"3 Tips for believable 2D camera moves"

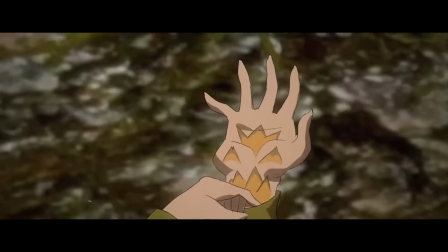0:11 Hey guys, it's Taniko Pantoa and today I want to talk about how I do effective camera moves only using a 2D space, utilizing 2D techniques.
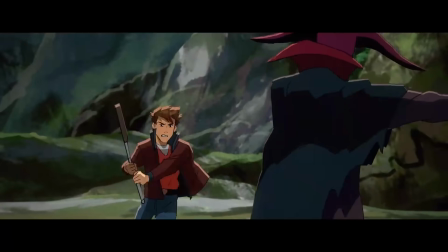0:20 Now, I personally think camera moves are just as important as good blocking, good shots, and compositions.
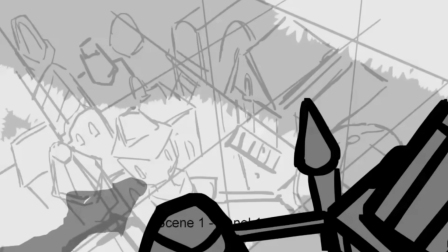0:27 So I do try to implement it as much as I can in my storyboards, in my animatics, in my 2D animation work, and in most cases these are done in 2D.
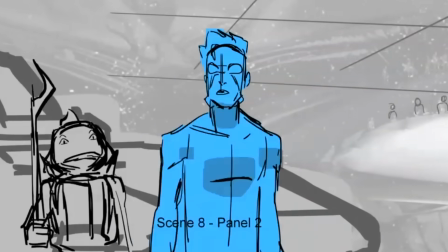0:36 So I want to talk about how I go about making believable camera moves that have a bit of depth,
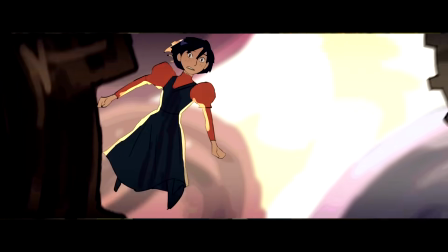0:41 that have a bit of motion, a bit of perspective, just ways that you can differentiate between let's say a zoom in,
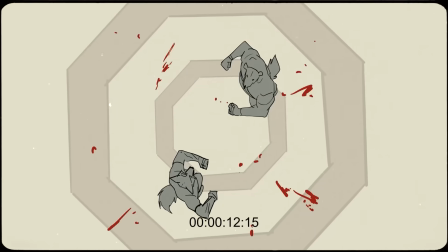0:47 zoom out versus a truck in or a truck out, and some tips that I'd like to share in how I cheat certain things.
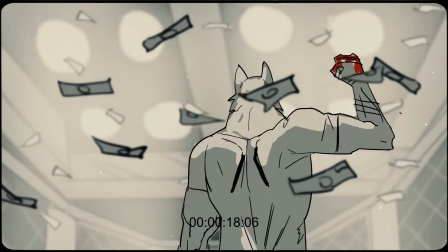0:53 The stuff that I'm going to show can be done in a lot of 2d animation programs or video editing programs.
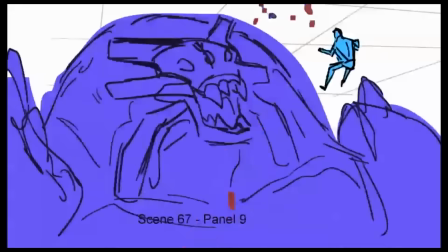0:58 If your program allows you to move layers from one place to another and set keys to them, that's pretty much what I'm utilizing for a lot of these things.
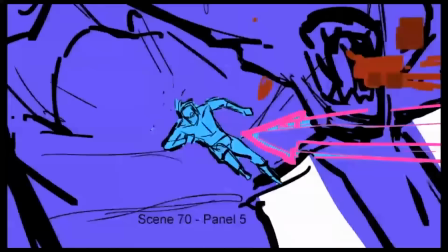1:07 So with that being said, I keep three tips or three things in mind when I commit to these camera moves in a 2d animated space.
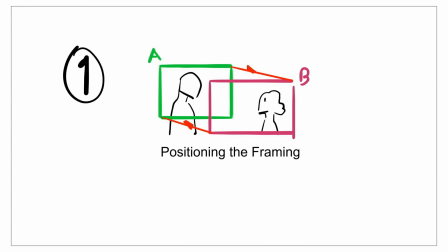1:15 The first one I want to talk about is literally moving what the audience can see. This is the most simplest way to do a camera move.
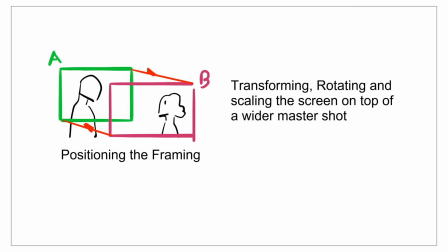1:22 The way this works is that you have a shot. Even let's say rotating the screen gives the impression that we're tilting the camera.
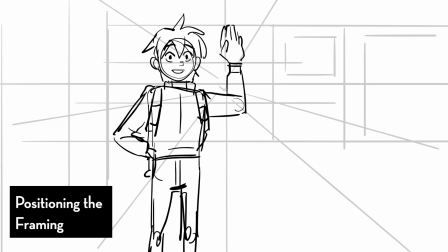1:28 Because of its simplicity, this is what I try to resort to in most of my shots. So imagine animating an elaborate fight scene in a big white shot but you want to punch in closer to track the characters doing the action.
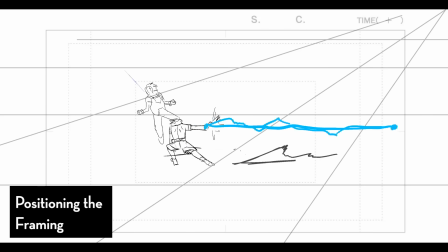1:40 Well you can animate your whole scene in one giant shot and enlarge that content around to simulate that camera move.
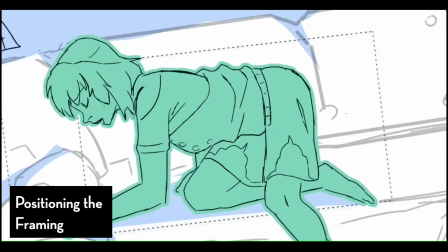1:48 I sometimes use this for camera shakes or little wiggles or if I just wanted to have a camera drone through the scene so it doesn't always feel so static.
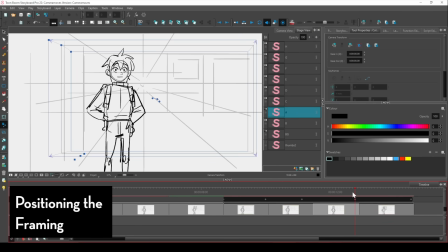1:57 Most apps and programs where you can do 2D animation allows you to pretty much move this camera but let's say you don't have access to this camera what you can do
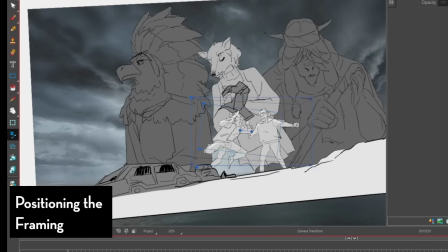2:06 is animate or pose out everything in this one big mess shot and literally just scale that rotate that or move that thing
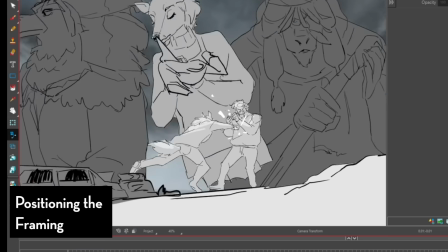2:14 around. Now the thing I love about this is that it's simple. The issue with this is that it doesn't really take account for depth.
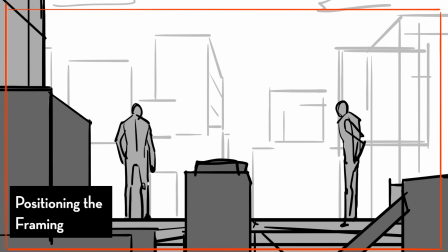2:21 So let me give you an example. Let's say the contents of my shot is moving downwards screen-wise. Now because it doesn't really take depth into consideration, you'll just see a flat image moving around the screen. And in some cases it's going to be harder to describe if this is a shot that's literally tilting up,
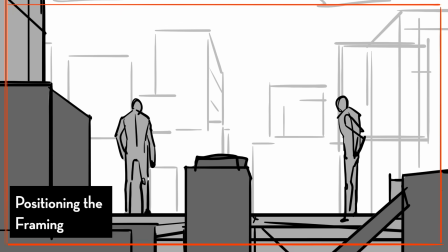2:38 meaning the camera's facing upwards, or if the camera's actually going up and down elevation-wise.
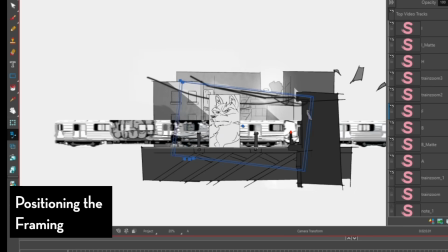2:44 With those being said, it's kind of hard to distinguish between that if we're just dealing with a transformative pan.
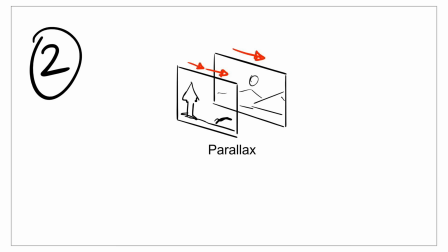2:50 This then leads on to my next tip. The next one I want to talk about really sounds like camera move and this is the parallax.
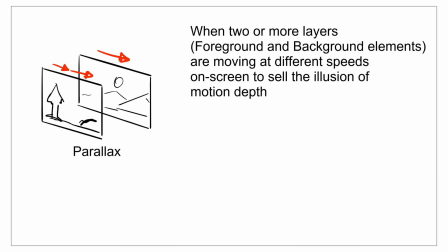2:58 The parallax is an idea of things moving at different rates on screen to further sell depth within the camera move. So we kind of have to think about this in a background and foreground element.
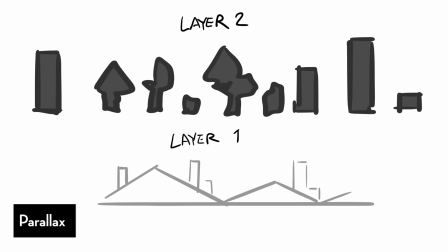3:09 Our background is going to move slower spatially whereas our foreground is going to be moving much faster and they're both going to be moving in the same direction.
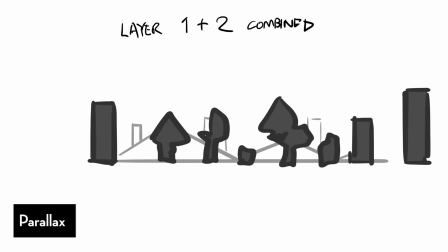3:17 This gives illusion that the thing that's slower, the background,
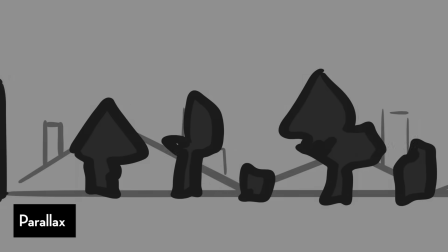3:21 is moving slower because it's further away from us whereas the thing that's closer to us, the foreground, is moving much faster.
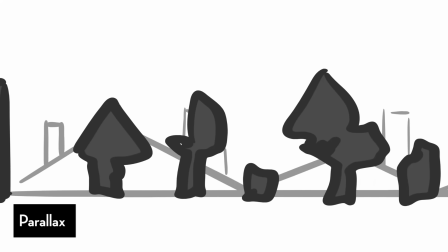3:27 Now if we were to stylize the speed of these two layers,
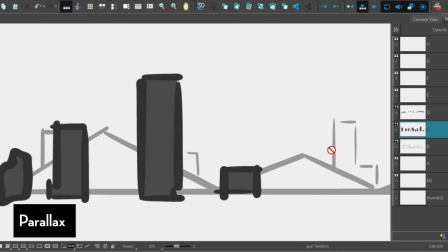3:30 let's make the background element move much much slower and the foreground element much closer to us, moving much faster.
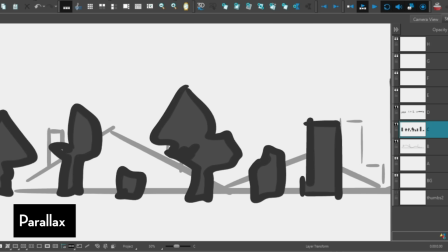3:38 Now we're exaggerating the scale. Now this whole space feels much bigger than it is.
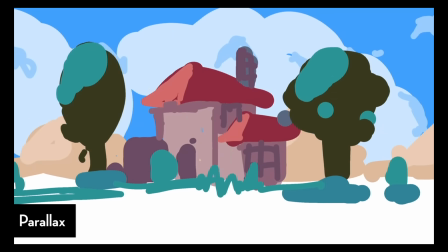3:43 You can have multiple layers and a general rule that I keep in my mind is that everything that's further away, slower.
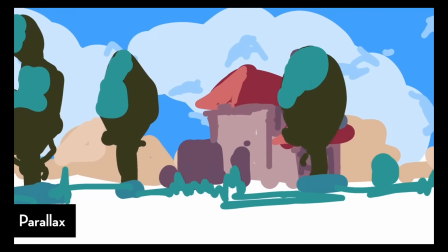3:50 Everything that's closer to us, faster. But that's not all. We can also tease the idea of a rotation or the camera rotating around the set or the scene.
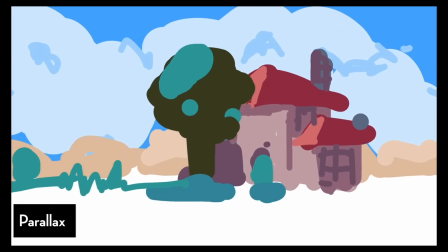3:59 So we can have the foreground element moving in one direction and the background element moving in the opposite direction.
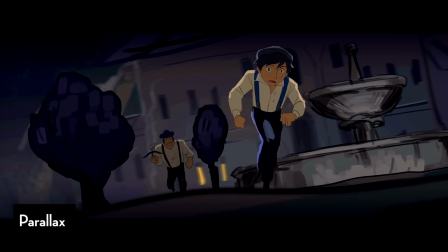4:06 Now we're kind of giving the impression that the camera is rotating around the scene. Now the same can be said elevation-wise, so we can have the background element moving downwards whereas the foreground element moves upwards.
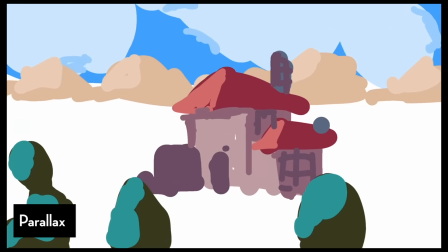4:18 This kind of gives the impression that we were looking at a high angle slowly leveling to the ground.
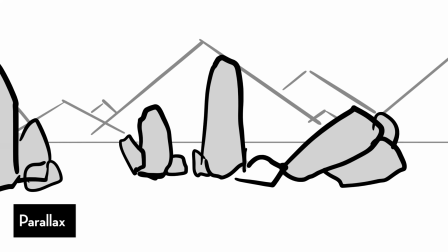4:23 To achieve something like this, it's a good idea to think of your horizon line.
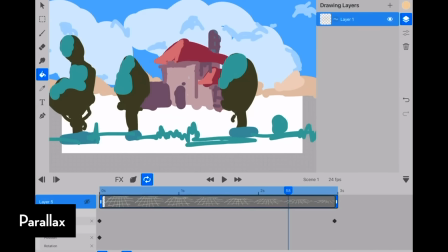4:28 Each thing below or above the horizon line is going to move in the opposite direction from the other if you are to do a camera move like this.
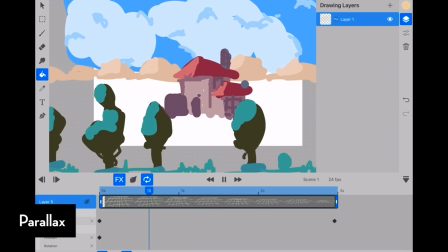4:36 So just to remind you,
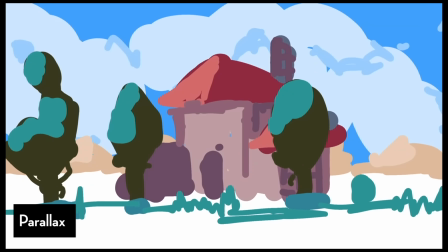4:38 the idea of the parallax is that the foreground and the background move at different rates to sell the illusion of depth during a camera move.
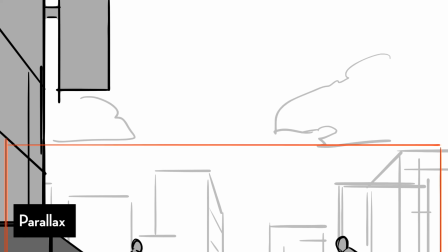4:47 So remember that example where we just had the drawing or the piece just pan up and down?
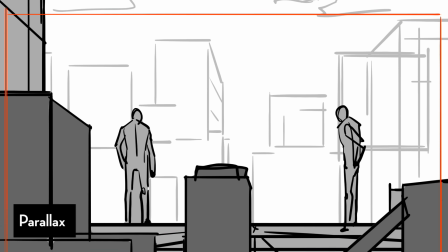4:52 Now if we actually separated the foreground and background movements, whereas the background is moving much slower than the foreground elements.
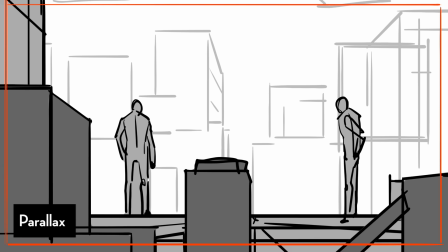5:00 Now it feels like the camera is booming, meaning literally moving up and down, rather than just tilting upwards, meaning looking up while the camera stays in place.
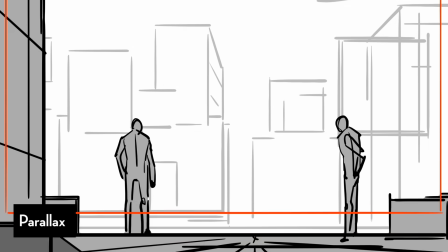5:09 Here's another one with subtle differences. Now the foreground element is moving down, but the background elements are moving up,
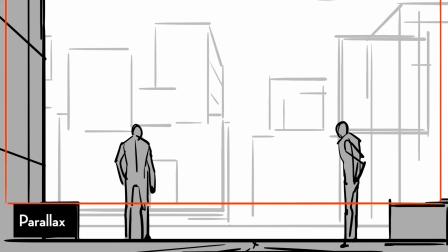5:15 kind of giving an illusion that the camera is moving upwards, but it's also tilting downwards.
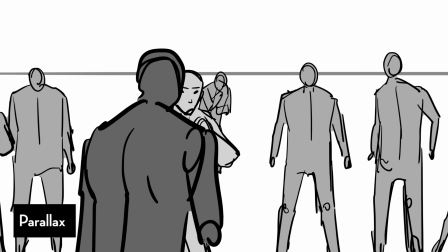5:22 Here's another example of the parallax. Background elements are moving in a different direction, whereas the foreground elements are moving in another.
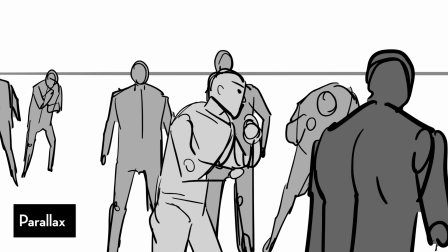5:28 I posed out the character just a bit in the middle just to sell that illusion that the camera's rotating around them.
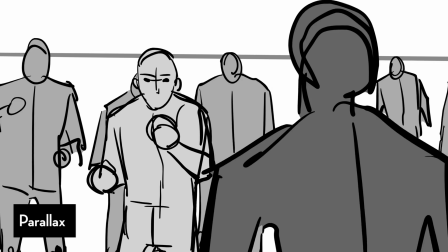5:34 Now let's utilize the first tip where we actually just move the master shot. So we're adding shakes, we're adding tilts.
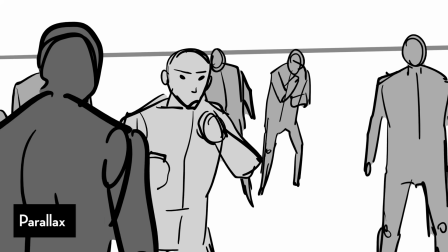5:39 Now it just makes the thing feel a lot more chaotic, more intense, and more handheld.
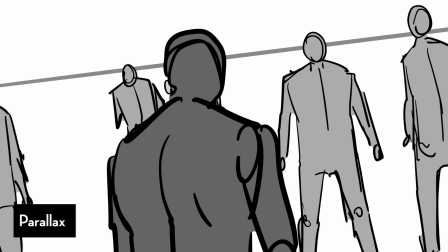5:45 So when it comes to camera moves, I usually just resort to the first two tips.
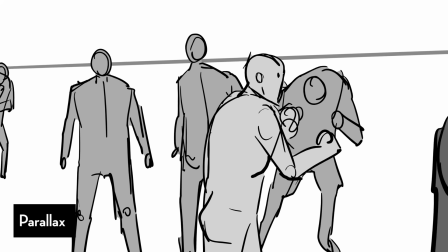5:50 Moving around what can be seen by the audience and implementing parallax. but there's another tip that I'd like to share that I rarely use because
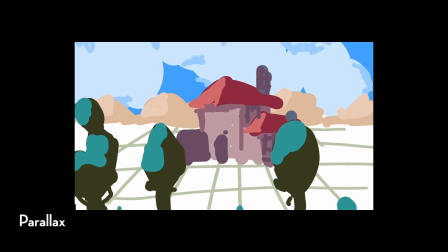5:57 I usually don't need it and it does require a bit more planning and labor and because of that I don't necessarily go out of my way to use
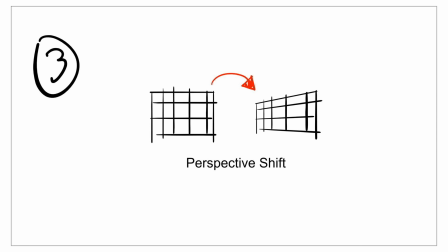6:05 it. If you really wanted to go with the extra mile of let's say teasing a little bit of depth and
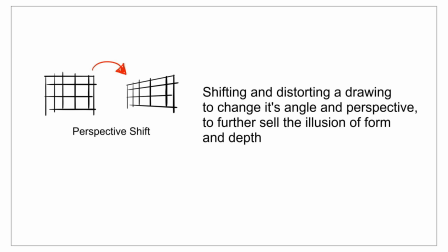6:12 3d without using 3d then the third tip that I would advise is to think about the perspective shift.
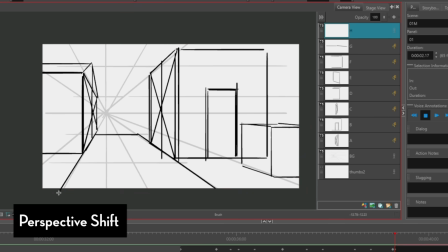6:18 Now I'm not going to talk too much about this one because I feel like there's just a lot of things to talk about it, but I'll give you the basic gist.
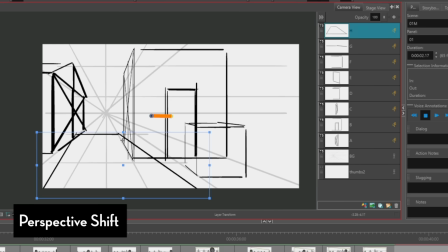6:25 It's when you're manipulating the angles of the drawing, distorting things a bit, to give the illusion of perspective.
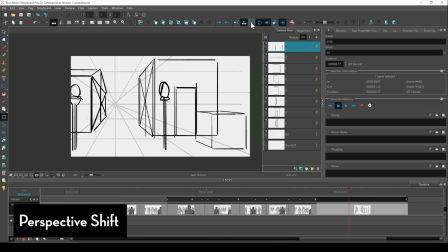6:32 It's also not a bad idea to utilize vanishing points.
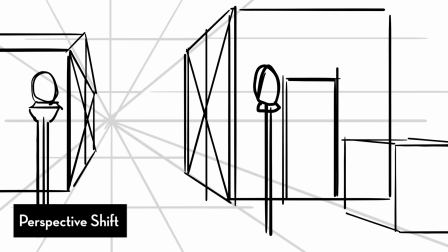6:35 So the idea is you're basically just distorting parts of a drawing to make it match to a certain perspective or vanishing point,
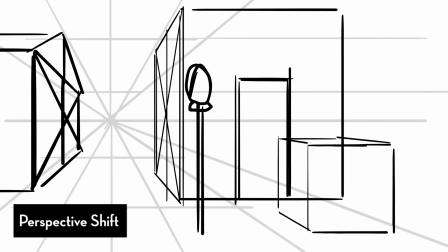6:44 and the walls open up depending on where the camera is. So in this example, which is a one-point perspective.
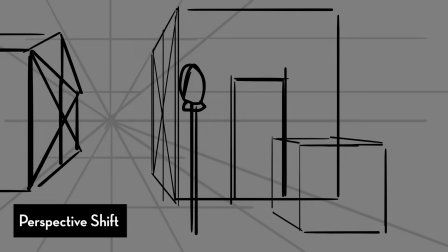6:50 I'm really only showing two sides, one with the wall facing directly towards us,
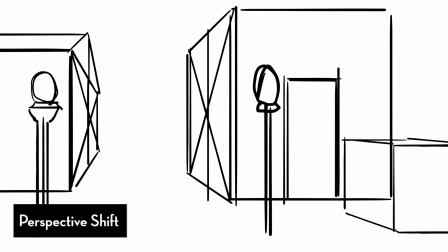6:54 and the other are walls facing the side, but depending on the placement of these walls and the camera and the perspective,
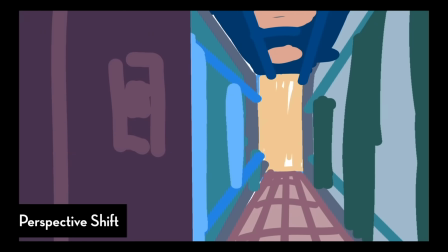7:02 I shrink and distort some of these walls on the depth axis or the z-axis.
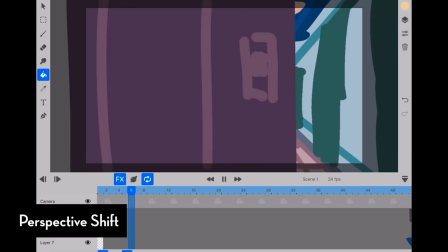7:07 And the more complicated it is, like let's say you're constantly shifting the vanishing points or you're dealing with more than one point perspective, it gets trickier to control.
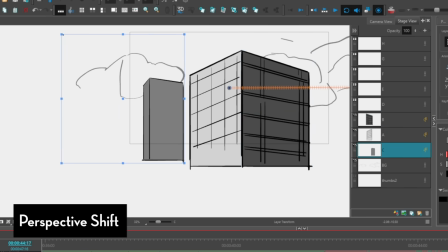7:16 When I did this example of the building, I was using Storyboard Pro which doesn't allow me to set keyframes for the motion of perspective.
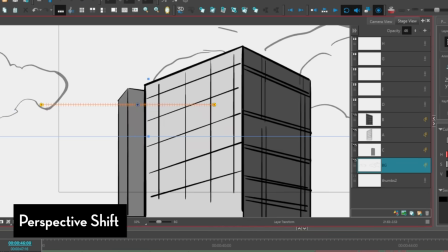7:25 So all I did pretty much was just stretch and squash the walls visually. It's not perfect but it does sell the point.
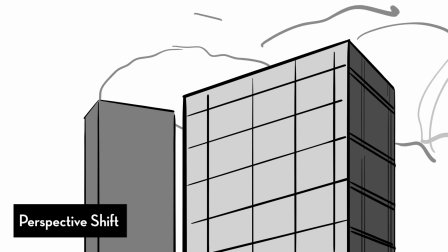7:32 Here's another example that I did in the same program and I kind of had to cheat this one.
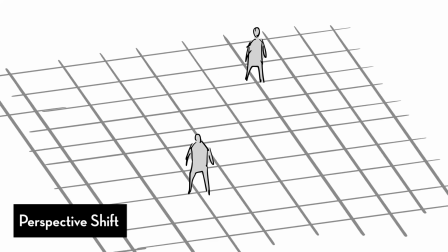7:38 What I did first was I animated the grid rotating And then I
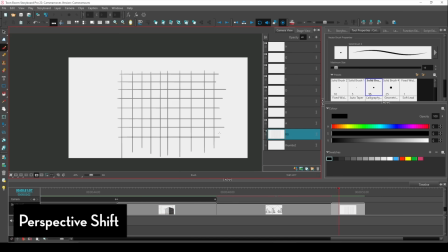7:42 put that grid rotating in a folder and then I squished the layer with
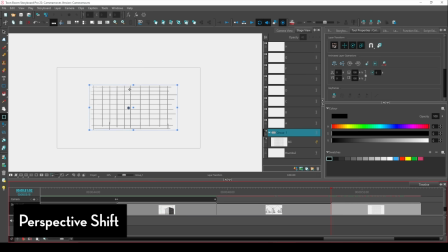7:47 the rotating grid Just so that it's slightly in perspective and for the characters I basically just keyed them and tried to match them to wherever they were
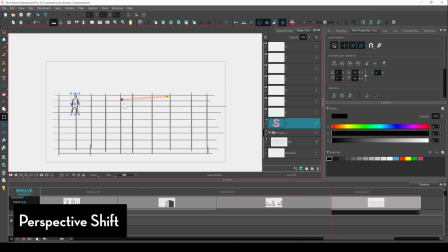7:56 standing on the grid However, other apps will allow you to have a bit more freedom when it comes to these effects Like you can actually key the distortion and perspective settings apps like tune squid on the iPad or even procreate dreams allows you to do this Again,
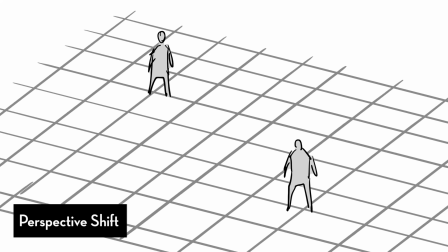8:11 it's just one of those things that you kind of have to play around and to figure it out.
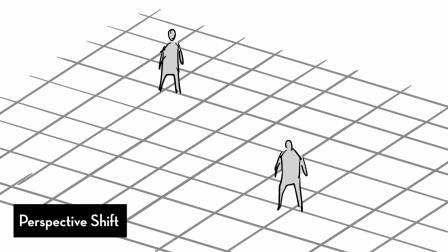8:14 But I think it helps if you prepare your vanishing point and your horizon line just so that you know where some of these lines and angles fall into.
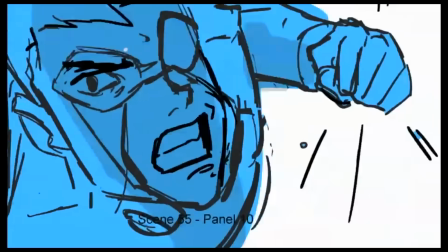8:22 So those are the three tips that I keep in mind when thinking about believable camera moves.